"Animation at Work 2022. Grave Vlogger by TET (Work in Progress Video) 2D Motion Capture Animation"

Hi there viewers, my name's David Arundel, otherwise known as the Extraordinary Tourist or the Lazy Animator, and in this video I'm going to make an entry for Cartoon Animators Animation at Work competition,
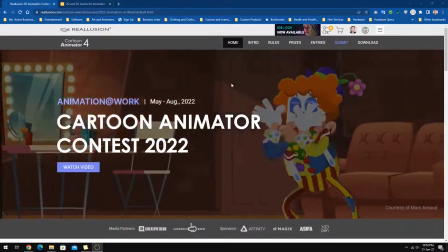0:19 and this is Reallusion's competition website here,
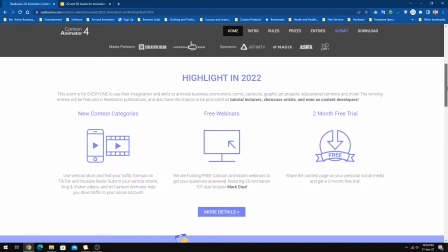0:23 and the category I'm going to be entering with this particular video is this one here,
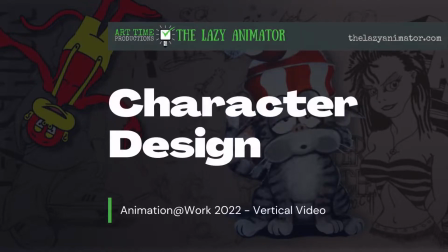0:29 Best Vertical Shorts, and I'm planning to use one of my own characters available in my Marketplace store.
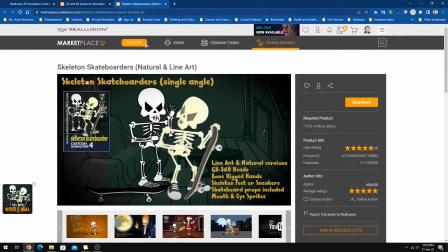0:37 These characters here, my skeleton skateboarder characters,
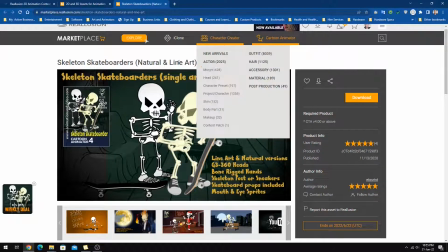0:41 and as this video is going to serve as my work in progress video, I'm going to just quickly show you where these came from.
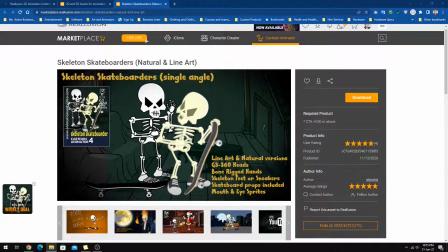0:49 They were originally not designed as characters for Cartoon Animator.
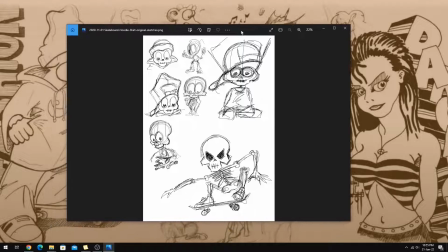0:53 I in fact designed them for my print-on-demand business, and you can see here this is the original sketch for that particular skeleton.
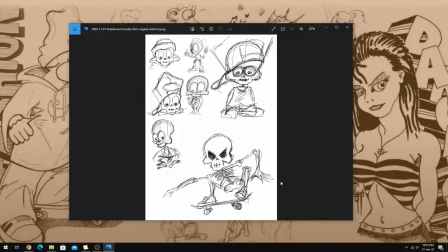1:02 It was a skateboarding skeleton. One example of how I used it.
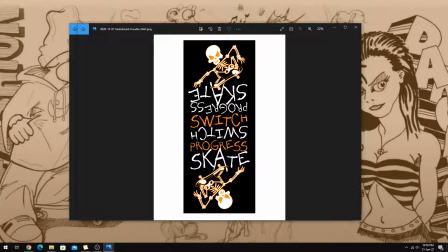1:06 See the skeleton there, complete with the sneakers that you see in the character in my store. And this was a design that I made to go on hoodies and on skateboard as well. So I'm just going to get straight into putting my ideas together,
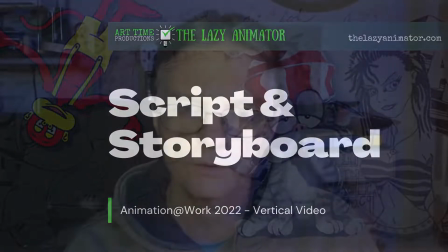1:20 and I'm going to go through the whole process from writing a bit of a script to doing a bit of a storyboard and then going straight into the animation.
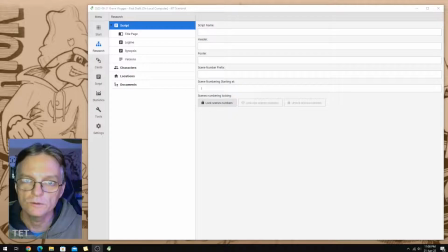1:28 Get started. Here I am in my script writing software. This is called TET, which is a free script writing software.
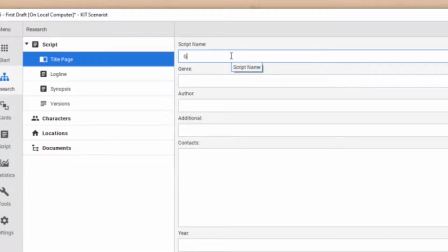1:37 Got script name. I decided to call this one Grave Vlogger.
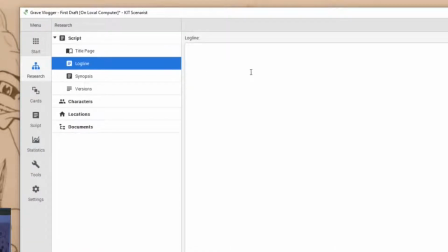1:42 The logline is like your elevator pitch for what your script is going to be.
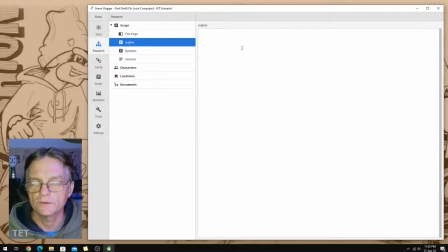1:47 Usually it's about one sentence, and I had this idea for my skeletons. We're in a graveyard and some
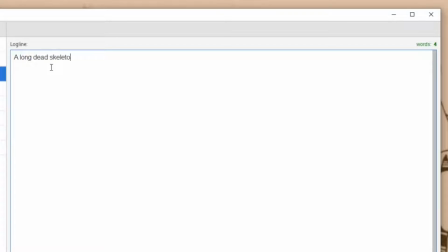1:55 paranormal investigators have set up a camera in the graveyard and left overnight, and one of my skeletons digs himself out of a grave, notices the camera and starts using it for vlogging,
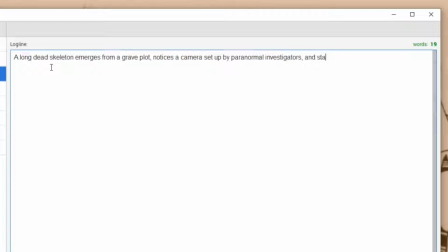2:10 and just generally comments into the camera as a kind of a commentary on the way that everybody's got cameras and are sort of filming their lives and whatever, vlogging and that kind of thing, so why shouldn't Dead do that too? Right, so the synopsis is usually an expanded version of what we've written in the logline.
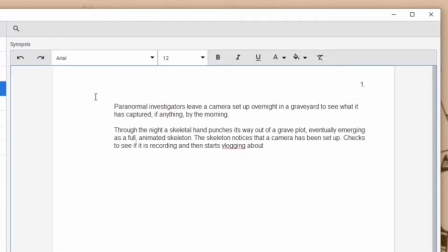2:27 Usually you want to expand this to a couple of paragraphs. There we go, so that's my synopsis.
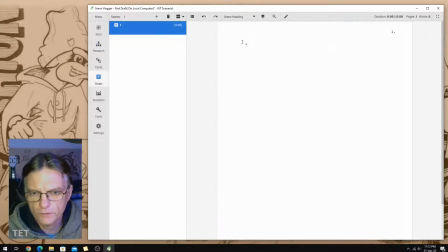2:36 Okay, I'm not going to script this too much. A lot of this I think I'm just going to ad-lib a little bit. Might put together just a quick script, see how we go.
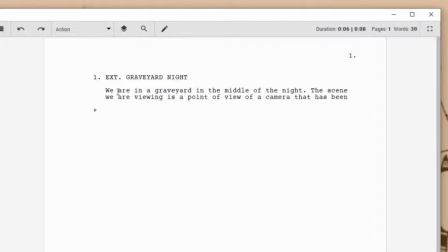2:46 I am going to do a bit of a storyboard and sort of think about things that he could say.
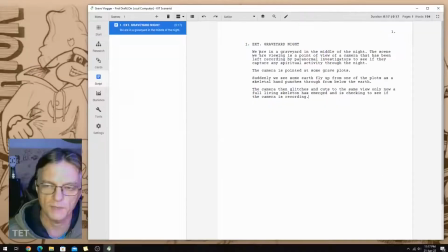2:54 So the reason I'm making the camera glitch is so partly because I don't want to have to animate the whole skeleton coming out of the grave. I just want to animate the fist pushing through so that you get the idea of where the skeletons come from,
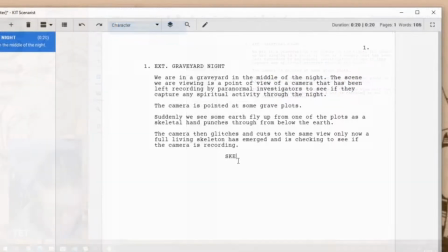3:10 and if we do the glitch and then the skeleton's out, get that the skeletons come from the grave,
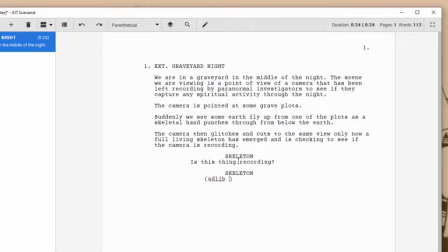3:14 and now he's in the camera getting on with this. This whole thing is only going to last about a minute, so we don't want to spend all that time just watching the skeleton come out of the ground. We want to get to the dialogue and talking and hopefully the funny part of what this script is.
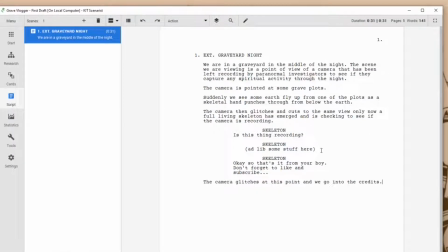3:31 That's my basic script, and I might write some stuff in there, but I don't want to script this too much.
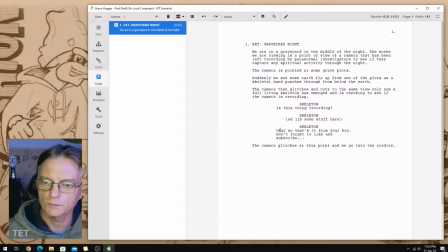3:37 That would mean I would actually have to learn my script, and once I've got everything set up, I just want to sort of ad-lib a few lines and things that I think a YouTuber or a vlogger might do, and hopefully come up with something funny. So that's all I'm going to do for my script.
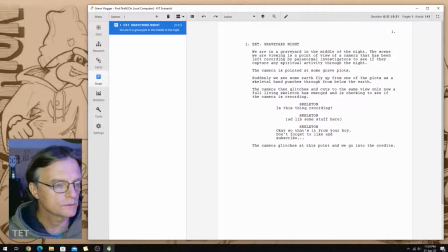3:55 Move on to doing a bit of a storyboard, I think.
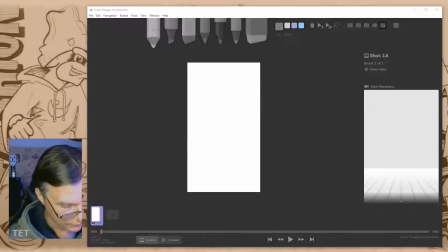3:59 Okay, so here we are in my storyboard application, just called Storyboarder, and as you can see I've set up my first frame as a vertical video.